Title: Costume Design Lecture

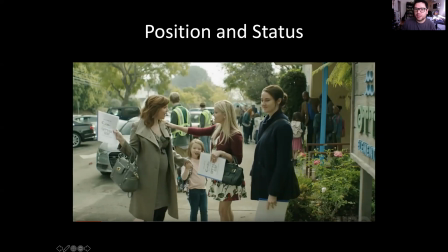While this character may be of a similar status and position, definitely is a step lower than these two women. These two women, look at how expensive their clothes are, and she's just a little bit muted. Here you see it especially, right?
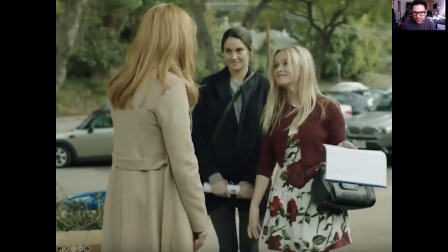Like she's even embarrassed to be in this situation. You can tell the actress trying to fit in with these higher status characters, these higher positions characters, talking to each other, while she obviously feels like she's a little left out of the situation.
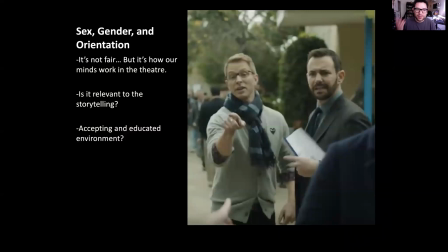Sex, gender, and orientation. I know it's not fair, but this is how the minds work. This is how our minds work in theater. And I would say never do this in public, never do this in your daily life. But is this revealing to characters in the story?
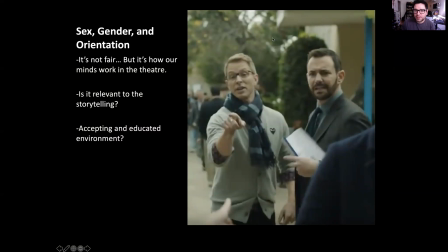Is this relevant to the storytelling? Is this important for us to know during this clip for this show? Is this something that we should know? And the answer is yes. Why is it important that we know that these two characters are gay?
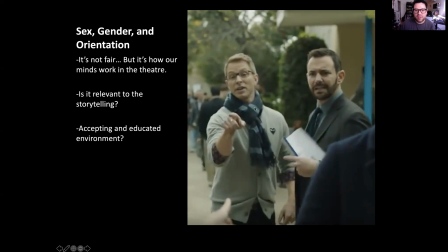And I mean, we're just taking from total face value this really immaculate scarf, this curled, those curled sleeves, this beautiful sweater that they're wearing, nice and trimmed properly.
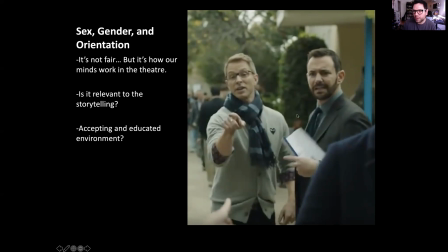Plus, they're just together. We kind of just put one foot in front of the other, and we understand what's going on here. So these two characters are obviously gay. Why is it important to the storyline? It shares that this school and this environment is an accepting environment that is a little
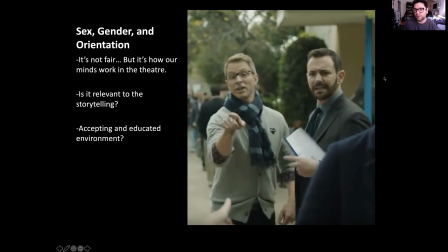bit more elitist and a little bit more liberal than other schools that we may be used to in other television shows. So that's important to know, that they're the liberal elite, that this is a liberal elite school, and that comes into play later.
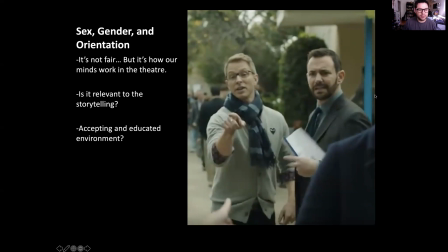And this exposition is important for us to get in these costumes. How accepting and educated is this environment?
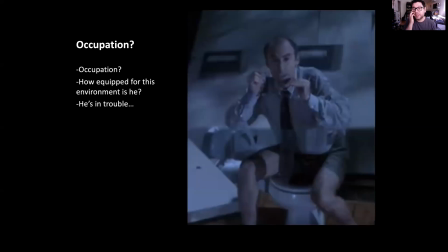It's very important. So occupation, going back to our Jurassic Park clip, this poor Mr. Gennaro, the lawyer, we can see his occupation in his clothes. And I know this is a weird scene for me to clip, but it's just so important for me to grasp.
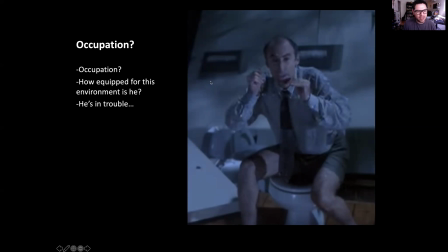You see that he's a lawyer, and we get his occupation. How equipped is he for this environment? He is going to die for sure. Then he actually gets eaten by a dinosaur right in this frame. And you can kind of tell that he has no idea what he's doing. He's out of his element.
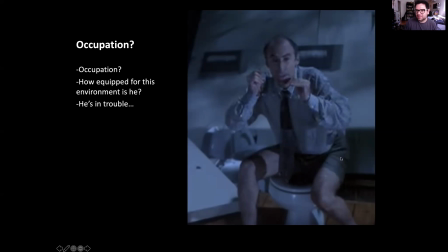He's wearing these suits pants, shorts thing that are just ghastly and horrible. And yeah, he's in trouble. So we can tell that this environment, the jungle filled with dinosaurs, is not his forte. This is not where he's supposed to be. And we know he's going to struggle in this environment.
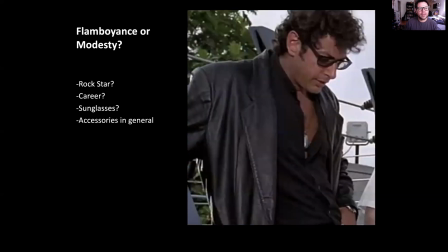And he does. He's like the first guy that. So now let's talk a little bit about flamboyance and modesty. This character right here, Dr. Ian Malcolm, really excellent character. Rock star, look at these sunglasses. Do we get a sense of his career right here?
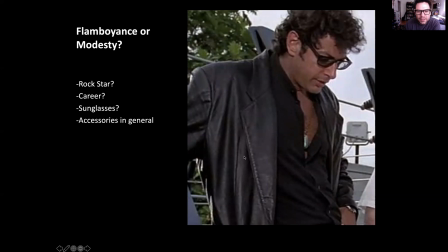Maybe not. I mean, he's a mathematician. He's a chaostician here. But that's kind of like a groovy career, at least in his mind. That's kind of how he sees it. So he dresses like this rock star with this leather jacket and this chain that's like hanging down, and his shirt is buttoned way too low,
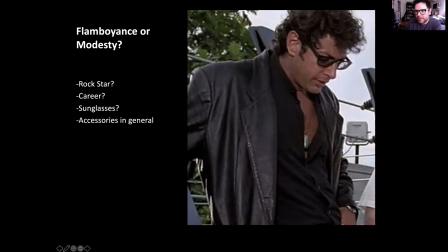and his hair is just kind of frizzed out and ready to go. Just as accessories. This is an example of a flamboyant character. While someone like Ian Malcolm, or not Ian, this is Ian Malcolm, someone like Dr. Grant is a little bit more modest.
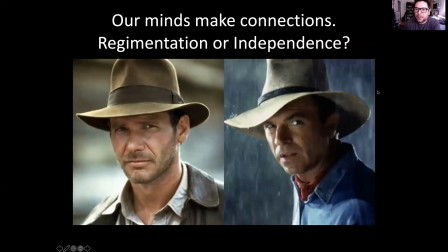Is a little bit more modest of character. So obviously our minds can make connections. We kind of put people in boxes, and that's not done by accident.